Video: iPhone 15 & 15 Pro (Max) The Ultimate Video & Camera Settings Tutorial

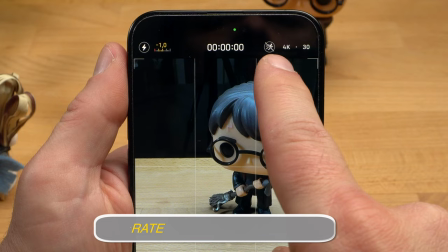8:16 For a more cinematic look, you should therefore constantly underexpose your shots and choose a slightly negative value here.
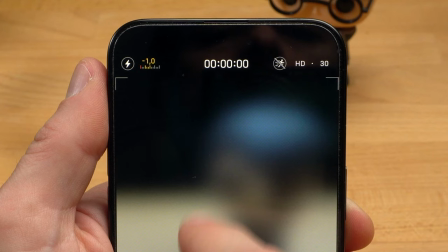8:22 The two settings here in the upper right corner are very important. The settings for resolution and frame rate.
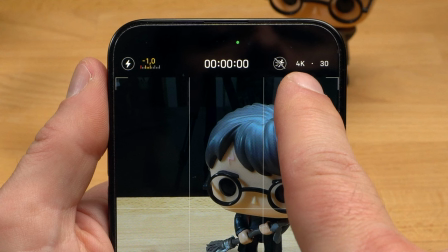8:28 As far as the resolution is concerned, you have the choice between HD, that is 1080, and 4K.
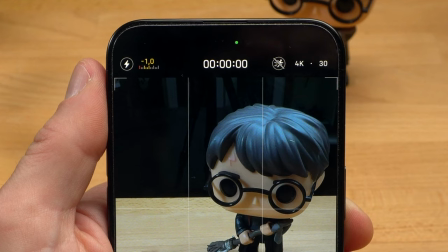8:33 Since today, as I said, we are talking about how you can achieve the best possible video quality with your iPhone, you should choose 4K here.
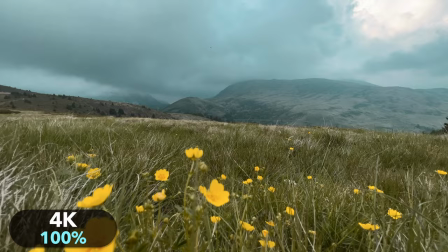8:40 This leads to a few advantages and disadvantages. The image has a much higher resolution than an HD image. It therefore looks much better, especially on larger screens.
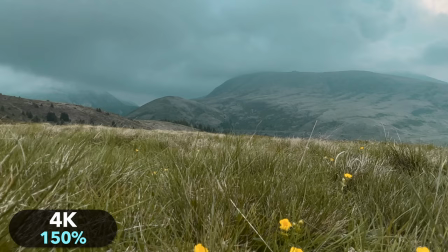8:49 You can also crop in and adjust the framing in post without this immediately leading to significant drop in image quality.
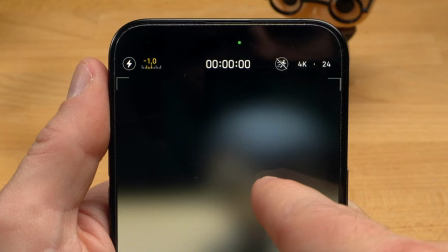8:55 The disadvantage of 4K is clear. The higher resolution requires significantly more storage space.
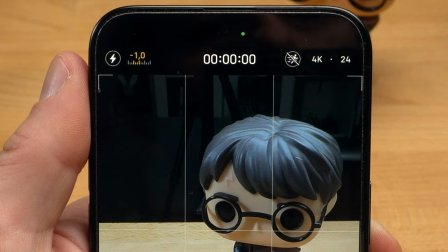9:01 On the right, you can set the frame rate. In 4K, 24, 30 and 60 frames per second are available. Basically, the more frames per second, the smoother and perhaps more natural your footage will look.
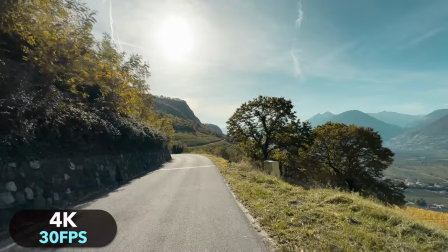9:13 However, professional movies are generally shot at 24 frames per second. Our eyes have long since become accustomed to this low frame rate. Therefore, a video shot at 24 frames per second looks more cinematic than one shot at 30 or 60 frames per second.
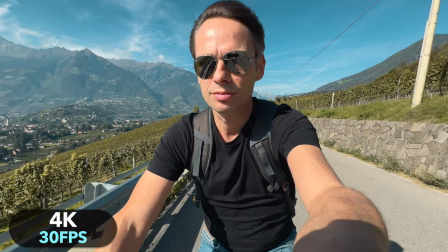9:27 However, especially if there is a lot of movement in the image, 24 frames per second can look a bit jerky and choppy.
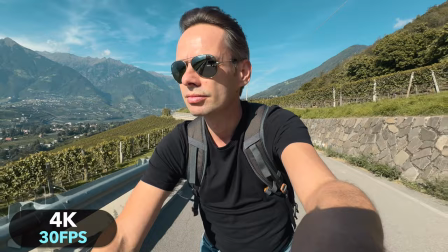9:33 If that bothers you and you prefer a more fluid look, then you should choose 30 frames per second.
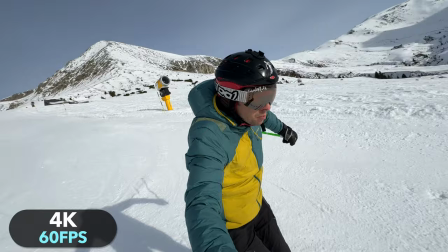9:38 I would only choose 60 frames per second if you want to capture slow motion shots.
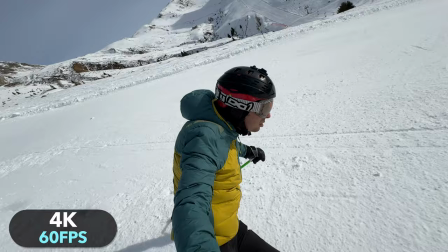9:42 You can slow down a shot taken with 60 frames per second to 40% in post and get some really cool slow motion shots in 4K. On the other hand, if you don't need slow motion, I wouldn't use 4K 60.
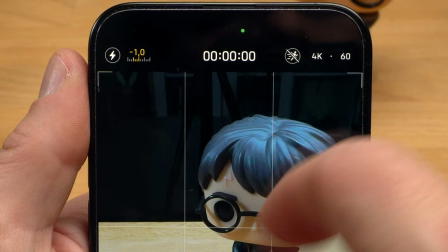9:53 The higher frame rate not only requires more storage space, it is also a disadvantage in low light conditions as less light can be captured for each frame.
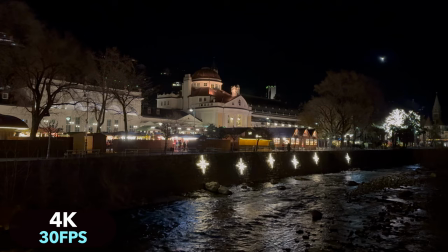10:01 Especially in low light, you will therefore achieve better results with 24 or 30 frames per second.
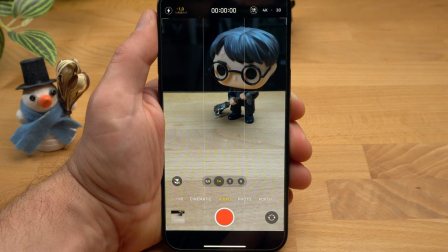10:07 And while we were on the subject of cinematic shots, let's take a closer look at the cinematic video mode.
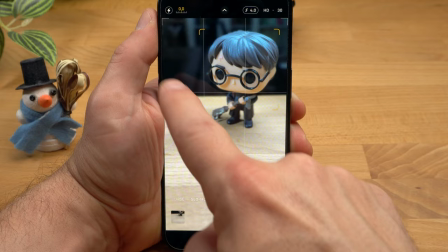10:12 As already mentioned at the beginning, this is a kind of portrait mode for video. video. This means that the iPhone artificially creates a blurred background.
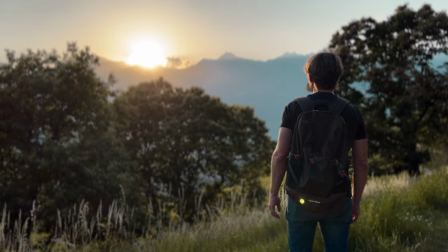10:19 Since this blur effect is actually used all the time in professional movies, we perceive it as very cinematic.
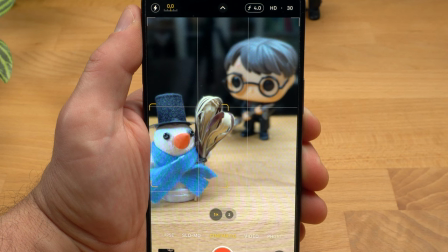10:26 And because the iPhone creates an artificial blur, you can tap on a subject to decide what should be sharp, that is in focus.
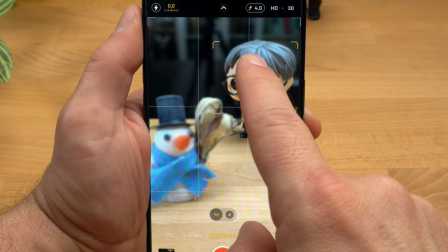10:32 A yellow rounded bar appears. If it is a person or something else that is moving, you can activate tracking with another tap.
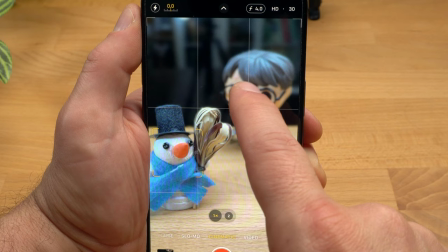10:39 The bar changes and the AF tracking lock message appears. The iPhone will now try to keep the subject in focus even if it is moving.
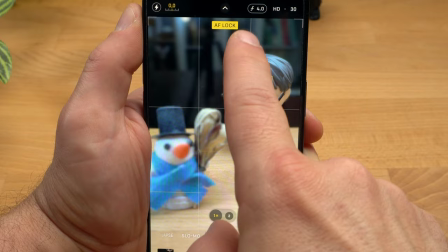10:47 If you want to lock the focus on a certain spot you do this as a normal video mode by tapping and holding on the spot. Now the focus remains on this spot regardless of whether subjects are moving in the image.
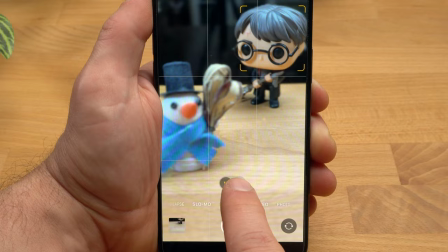10:57 In cinematic mode you can use the main camera and on the iPhone 15 Pro the camera with the telephoto lens.
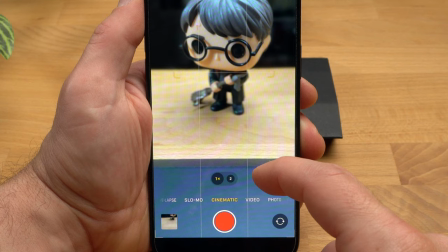11:04 Unfortunately on the iPhone 15 Pro Max the telephoto lens is not available only the two times zoom factor.
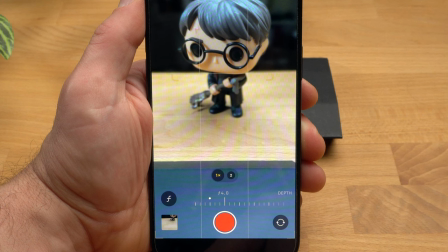11:10 Apart from the flash and the exposure compensation control, you can also set the f-stop. Similar to a professional camera with the f-stop, you can adjust the intensity of the effect.
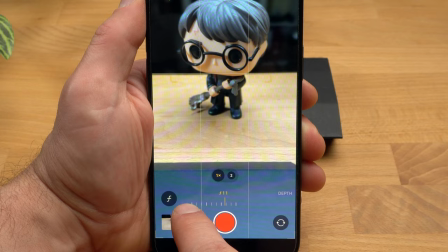11:20 The following applies. The smaller the value, the stronger the effect and the higher the value, the smaller the amount of blur.
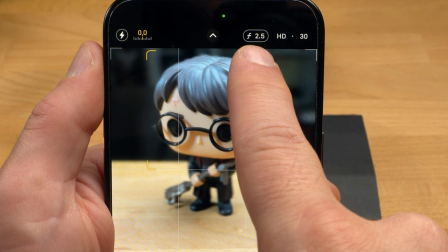11:27 You can also see the set value in the top right corner. The cinematic mode is a cool feature, however, it is still not fully perfected.
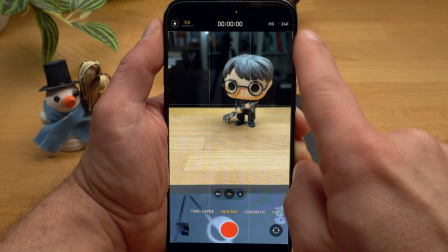11:33 There are often imperfections at the edges. In slow-mo mode, as the name suggests, you can shoot slow motion videos. To do this, your iPhone shoots a video at 120 or 240 frames per second.
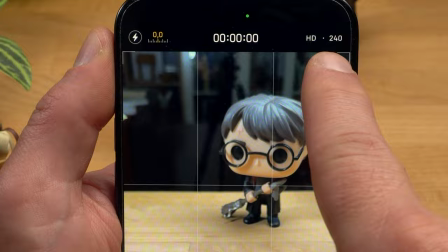11:45 At the moment, this is only possible in HD. Basically, you should only use this mode if you really need it.
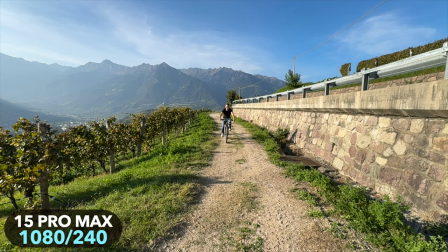11:51 The reduced resolution and the high number of frames per second lead to a considerable decrease in image quality.
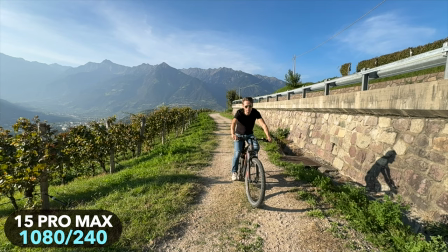11:57 Especially shots with 240 frames per second really don't look good. Sometimes, however, it is fun to shoot such a slow motion video and if there is a lot of action, it can lead to interesting results.
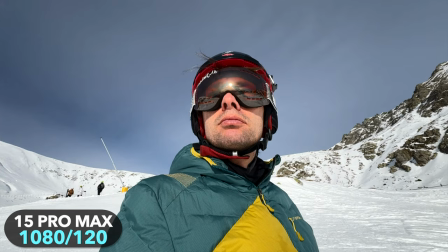12:08 I recommend that in such cases you get as close as possible to the action. You want your subject to be as big as possible.
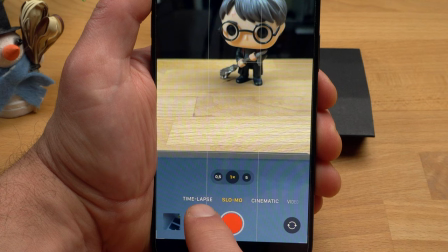12:15 This is the best way to hide the poor image quality. The time-lapse mode is also an interesting feature.